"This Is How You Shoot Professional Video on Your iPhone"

You can make an amazing video for your business using nothing but your phone. And to prove it, we're shooting this entire video using the default camera app on an iPhone.
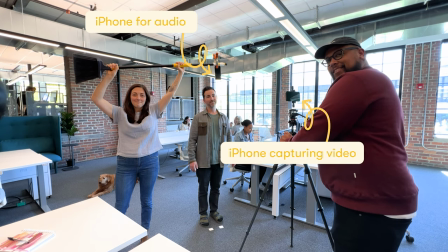(0:09)
This is the setup. Here are 10 tips that'll make your iPhone video shine. Start by setting up your shot. Even with the iPhone's image stabilization, handheld footage looks less professional.
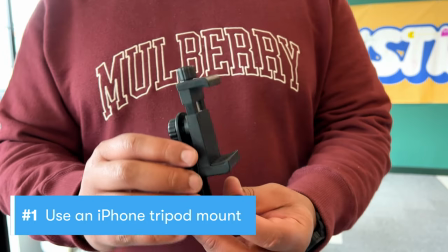(0:25)
So grab a tripod and a phone mount. There are a bunch of mounts to choose from and a bunch of different tripods you can use.
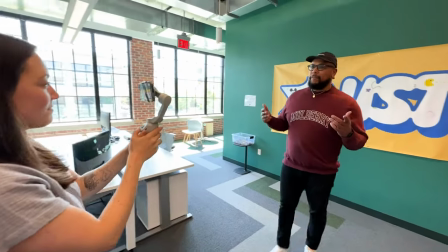(0:32)
If you need to move around while you're shooting, consider investing in a gimbal for your phone. Your footage is going to be buttery smooth. If you can, pick a location with lots of natural and diffused light.
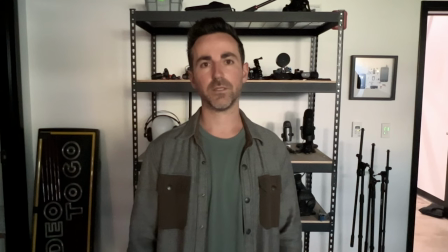(0:44)
The less light there is, the more likely you're going to get an image that looks muddy and, well, bad.
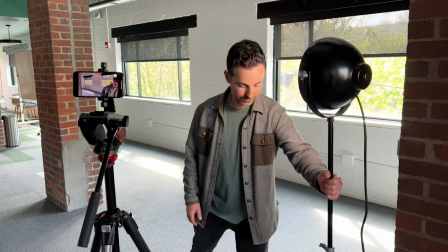(0:49)
So if you can, choose your location with that in mind. If you need more light during the day, try to go with white lights to match daylight. Frame up your shot using the good old fashioned rear camera lens. Yup, even if you're filming yourself.
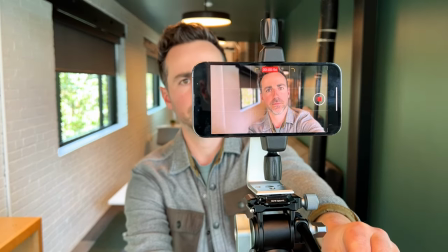(1:04)
The selfie camera looks decent but just isn't as good as the rear camera. Here's the selfie camera, and here's the rear camera. Way better. If you want to get closer to your subject, move the phone closer instead of pinching in to zoom.
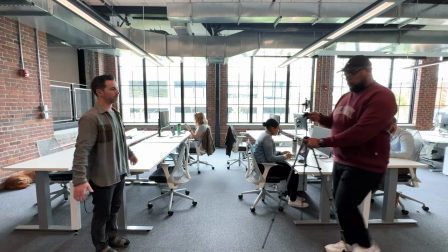(1:19)
You're gonna get a way sharper image by actually moving the camera close to what you're filming.
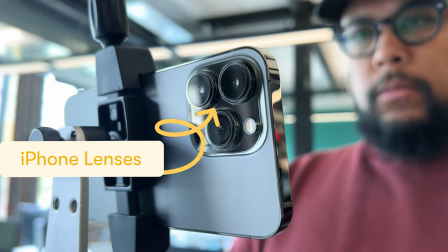(1:24)
If your phone has multiple lenses, the super wide or telephoto lenses will come in handy too.
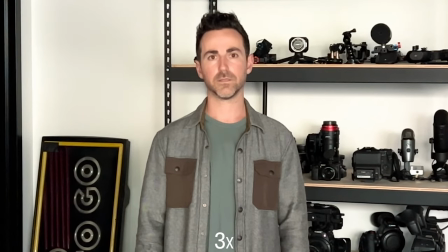(1:30)
But keep in mind that if you're shooting in lower light situations, the standard 1x lens is gonna perform the best. If you're unsure of how to compose a nice-looking shot, use your phone's built-in grid and frame it using the rule of thirds.
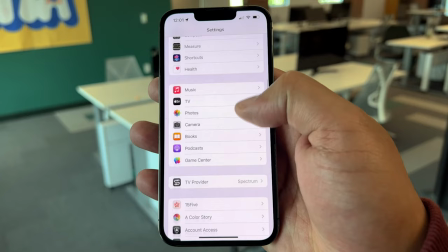(1:43)
Go to settings, camera, and toggle grid to on.
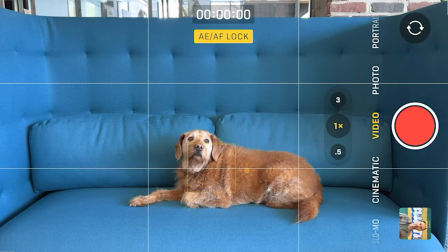(1:50)
Now line up your subjects so they fall neatly on an intersecting line. For shots of faces, make sure your subjects eyes intersect with the top line.
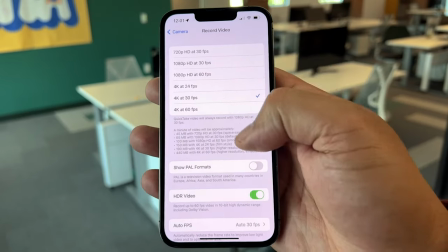(1:59)
And while you're in here, go ahead and turn off HDR mode for video. It doesn't look very good. Here's something for all you Apple Watch wearers out there. Is it wearers? You can actually use your watch as a little preview window to help you frame up your shot.
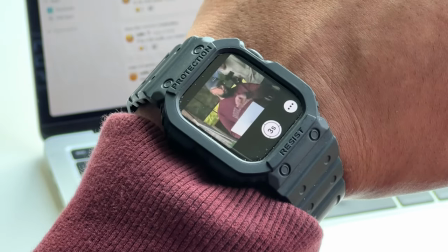(2:14)
It's super handy if you're shooting by yourself. No Apple watch, no problem.
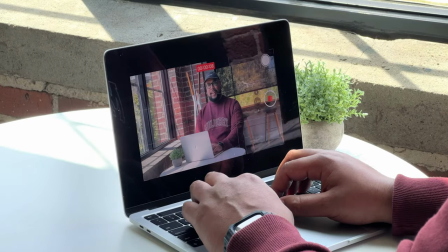(2:19)
AirPlay your phone to your MacBook and use that as a preview monitor. Lock in exposure to avoid lighting changes that happen halfway through your shot.
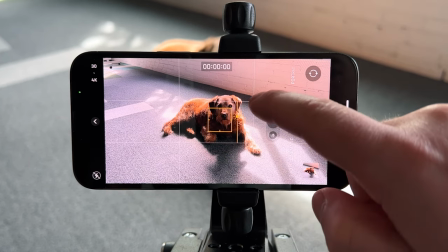(2:28)
Tap and hold the focus and exposure box to lock in your settings and then drag the sun slider up or down to expose the shot.
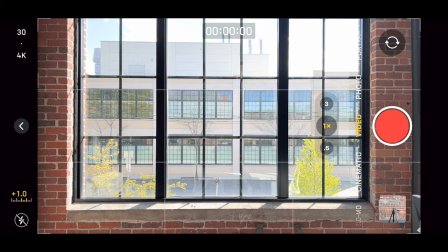(2:36)
There's also a neat exposure dial if you want to lock in exposure but not focus.
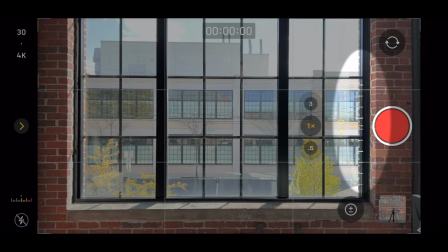(2:41)
Just tap the carat, exposure icon, and slide left and right. Good sound matters way more than you think. Let's try that again.
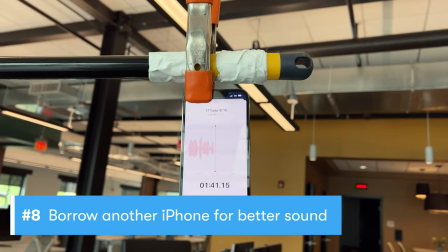(2:54)
Good sound matters more than you think. For this video, we're actually capturing audio using a second iPhone hanging from a broomstick.
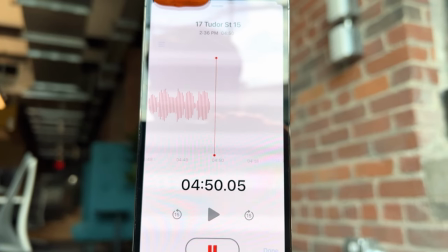(3:03)
So to get good sounding audio, borrow another iPhone,
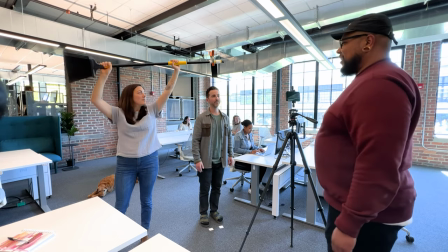(3:07)
record a voice memo, and place the phone right above your subject just out of the shot or even upside down in a shirt pocket. Now it's time to get creative. The iPhone has some handy shooting modes to help your video stand out.
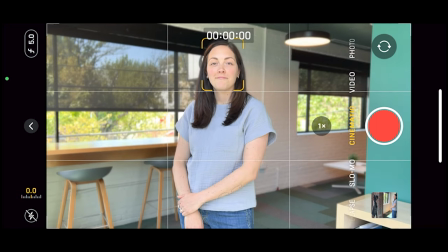(3:21)
Cinematic mode mimics the look of high-end movie cameras by separating your subject with a subtle blur.
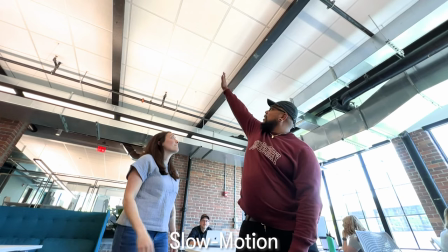(3:26)
Try using it on hero shots like this. Slow motion can be used to make even the dullest moments look epic.
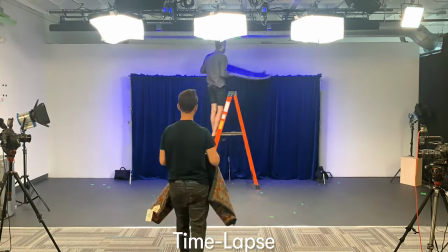(3:34)
And time-lapse mode can illustrate how something comes together over an extended period of time.